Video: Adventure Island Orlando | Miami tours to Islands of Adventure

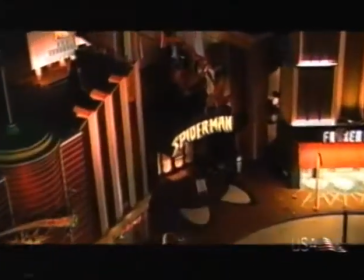1s
With the Amazing Adventures of Spider-Man, we really wanted to create a whole new kind of immersive experience,
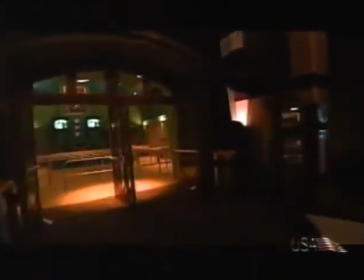7s
to really push the envelope of what had been done up to this date in front of a 3D projection before.
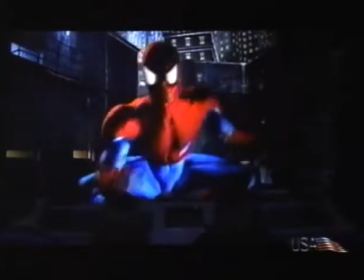13s With Doc Ock on the loose, this could be the most dangerous night of my life, and yours.
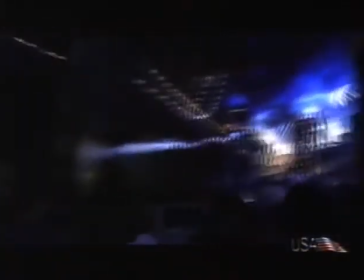19s
In The Adventures of Spider-Man, we literally get dropped into the pages of a comic book.
Trees spell my feet, time to blow you off the street. You do
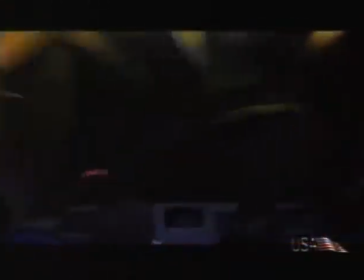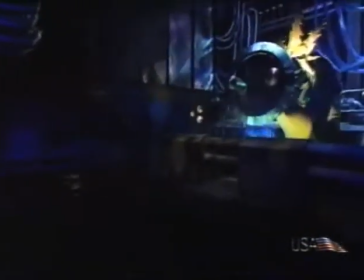38s
In the attraction, we're integrating reality with the illusion of reality.
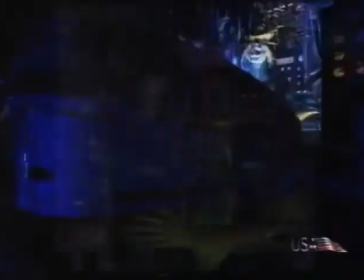43s
We're doing that with mixing a lot of film elements with some practical, real elements. And the guest on the vehicle won't be able to tell exactly where the screen ends and where the sets begin. Everything will be mixed together into one immersive environment. When we were developing The Adventures of Spider-Man, we looked at some of the best rides that are out there already. Things like Back to the Future, which really does a very good job of simulating motion combined with film. T2 3D, which does a very good job of pushing the envelope for 3D film. In Spider-Man, it was combining all of that together on a vehicle that moves on a track.
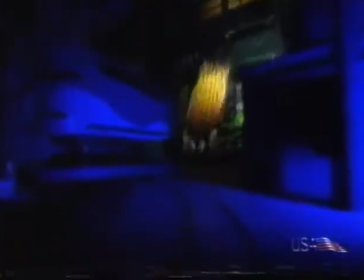84s
Combining every technology we could think of in one show. A lot of people all along the way, including people in our own, on our own team, who just didn't believe this was possible. Why was it not possible? Well, it hadn't been done before. It had never been done before, so, if it hadn't been done before, it can't be done. But we didn't accept that as an answer. We said, we think it can be done, we think we know how to do it, let us try.
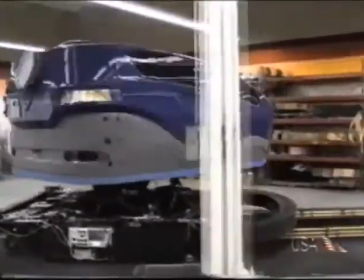107s
One of the problems that we had to fix was, how do we move a ride vehicle across a screen that's projecting 3D and have it look natural? The whole idea of 3D has always been very restrictive.
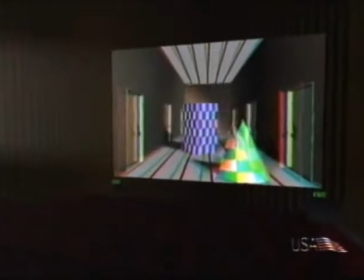120s
You're always told, oh, you got to sit in the middle seat, halfway back, because that's the only spot where the 3D really works.
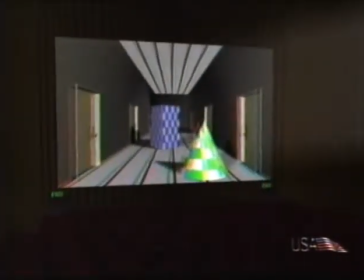125s
And that's true. There is a sweet spot. So what we had to do was we had to find a way to make 3D work from a moving point of view.
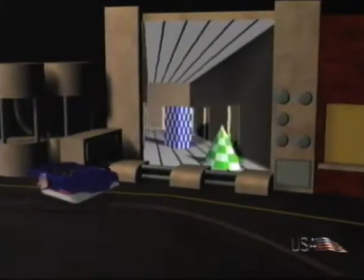137s
To solve the problem of the distortion that you see as you move past the screen, we developed a process that we call squinching.
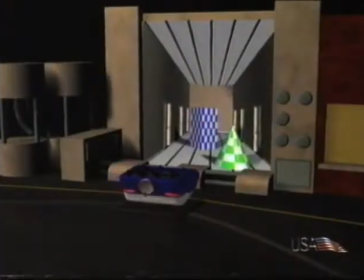144s
And squinching basically is predicting what that distortion is going to be and
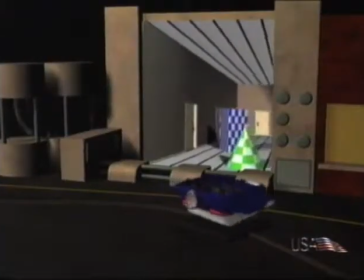150s
counteracting it with additional distortion in the opposite direction.
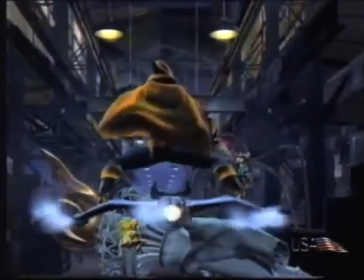155s With my anti-gravity cannon, even Spider-Man won't be able to stop me.
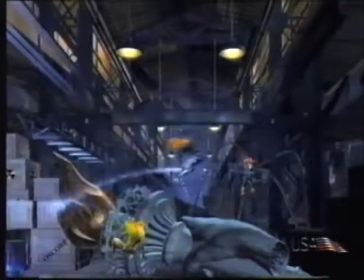159s You mean stop us?
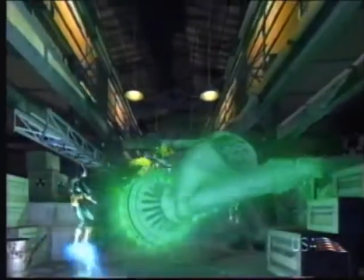161s
So if you look at one of these images, just standing there watching it, it's going to look all tweaked, and it's going to move, and it's going to stretch, and it's going to squash,
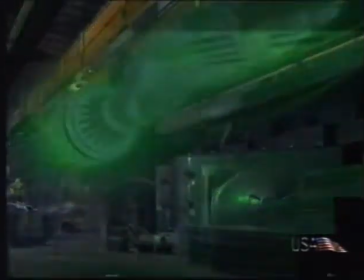168s
and do a whole bunch of things that look really weird.
Even Spider-Man won't be able to stop me.
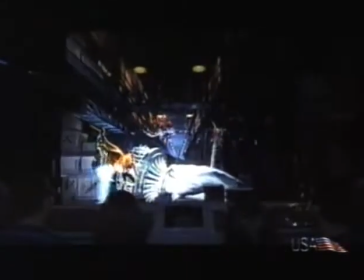172s
When you watch it from the car, that's moving in the right path at the right timing, that thing just looks like a window onto a virtual world.
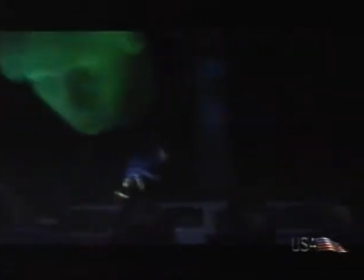185s Out of the way, they're mine!
We're dropping you in the middle of a comic book. And we're going to drop you in the middle of that comic book.
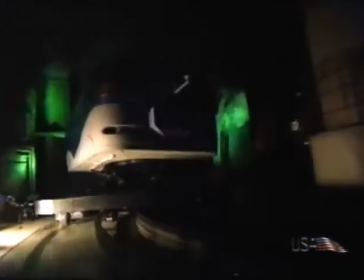192s
We need you to feel that. We need you to get bounced around. We need you to feel like you're up in the air. This vehicle goes a long way towards making that kind of an idea a reality.
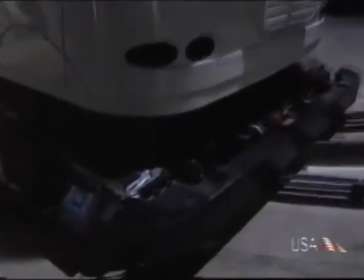209s
The motion control system on Spider-Man is based on probably the most advanced electric technology in the world in this business.
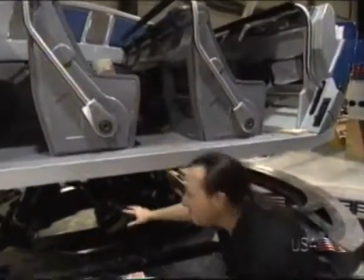217s
We are marrying a 6-off motion base, and you can see here the guts of the 6-off motion base.
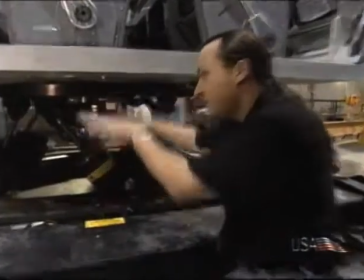224s
This is the part that makes this whole vehicle do this.
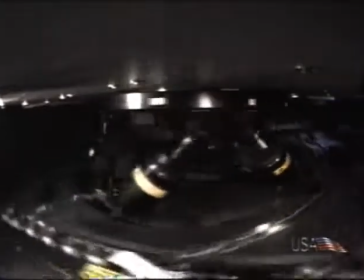228s
So we can simulate, flying, falling, bumping, hitting.
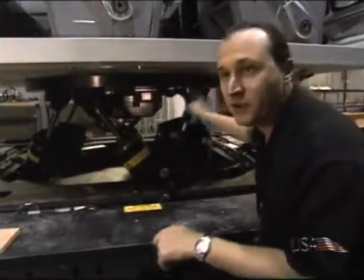235s
At the same time, we have a system that spins the entire structure around. You can just spin it around and around and around all day long if you want it to.
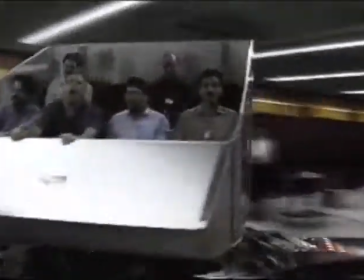245s
Very impressive to watch this thing go, especially close up, because it really moves.
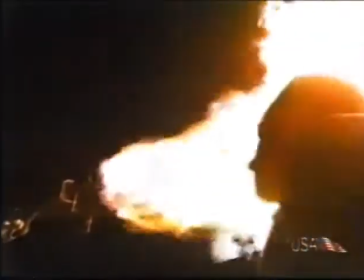253s
To complete the illusion of what we're trying to do here, we mix practical effects with film-based effects, but mix them up so you don't know the difference. One of the most effective scenes in the ride isn't really a 3D effect.
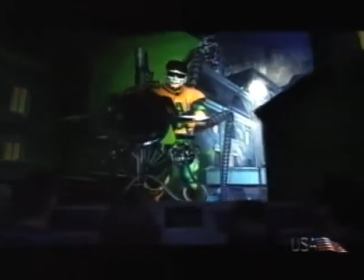270s Well, it's good enough for your sitting duck friend.
The story we get shot with a levitation gun.
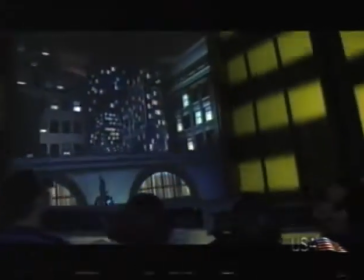277s Wait for me! You're not insured for this!
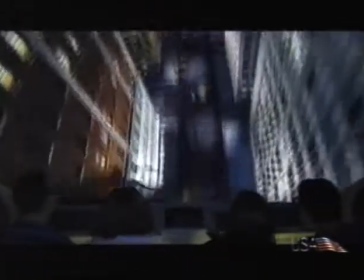282s
Our vehicle ends up flying up in the air, and at the end of that, we're battling with the villains 40 stories above the streets of Manhattan. The way we really pull off this effect is a series of simple effects that are sort of built on top of each other.
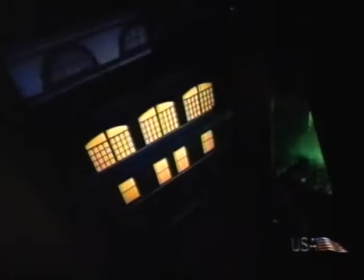295s
One of them has static scenery with some lighting cues,
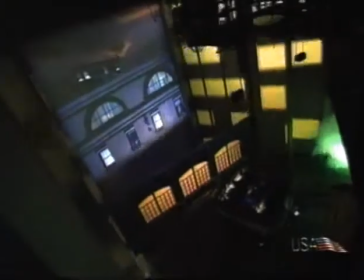298s
and we also have an actual physical building that has motion that drops away from us, makes us feel like we're rising.
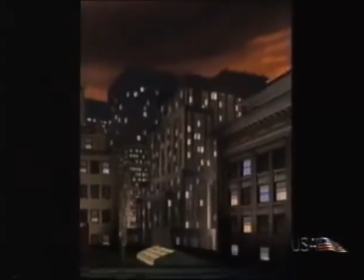306s
All this is synced with the movie projection screen.
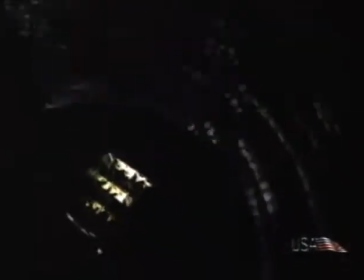309s
We add in motion base with the vehicle and add a couple of wind effects, some more lighting cues, and all of a sudden you really feel like you're flying in the air.
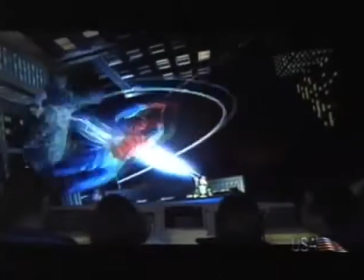320s
The result of what we've done here is a kind of experience unlike one you've ever been able to have somewhere else before. I feel